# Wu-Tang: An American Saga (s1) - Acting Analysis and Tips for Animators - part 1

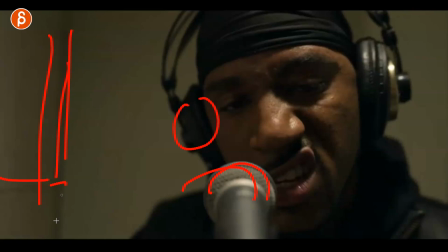[4:03]
he has the microphone and you can maybe think these are soundproof panels maybe, like you don't know where it is,
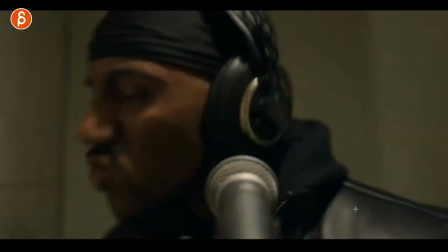[4:07]
I think this is cool and then as he's done BAM it's the reveal
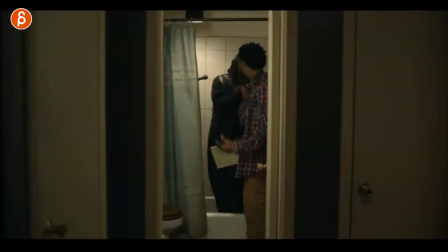[4:12]
that he is in the shower and even tells him hey aren't acoustics really cool here and I love that
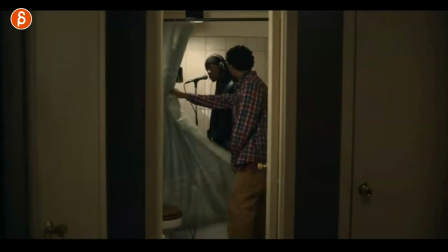[4:17]
and it's something that you can think about where it's not just about animation, yes you show off your facial skills and then you can show off your body mechanics and interaction all that stuff but why not have something in a set where the set is the added punch line it's even added where
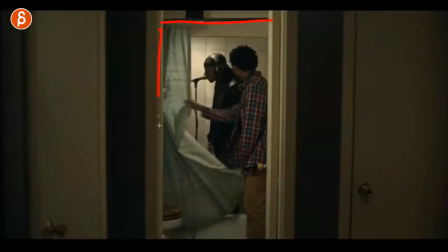[4:33]
it's not even it's not a big bathroom it's even you have all those lines and you have even the door that it's not that the door is open giving you a bigger sense of space no it's even slightly closed making this all even smaller and just adding to the joke of this is
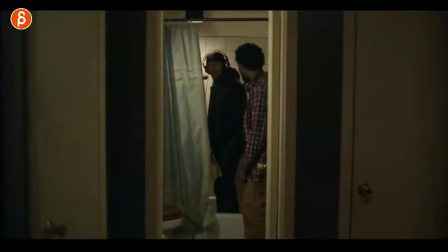[4:47]
actually a really really small cramped space and not this sound booth and that's again a joke a set joke on top of a potentially performance joke or whatever you want to do or it could be something that's more dramatic something more serious again doesn't have to be always a joke but i like
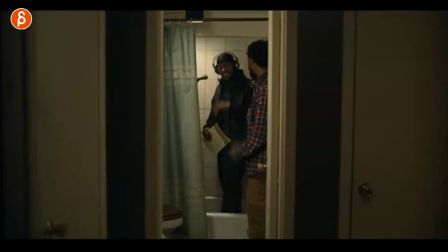[5:03]
that inclusion of a set i like that added punchline where performance is funny but then you also have the set reveal and speaking of reveal i don't know if i can segue into if this is revealing things that you want to apply to your shots i don't know i do have workshops so if you think this is cool and helpful and you want to work with me and you want me to help you with your shots i have workshops link in the description you can sign up at any time and that's it for me from from the ghost hour of all of what? And if you're still watching this, of course I appreciate this, that you spent all this time. And if you don't want to miss any of my uploads, you know the drill, you can hit subscribe, you can hit that bell button and do the old and vacation thing. That is totally up to you, but I would love it if you subscribe. And that's it for me. I will see you in my next upload.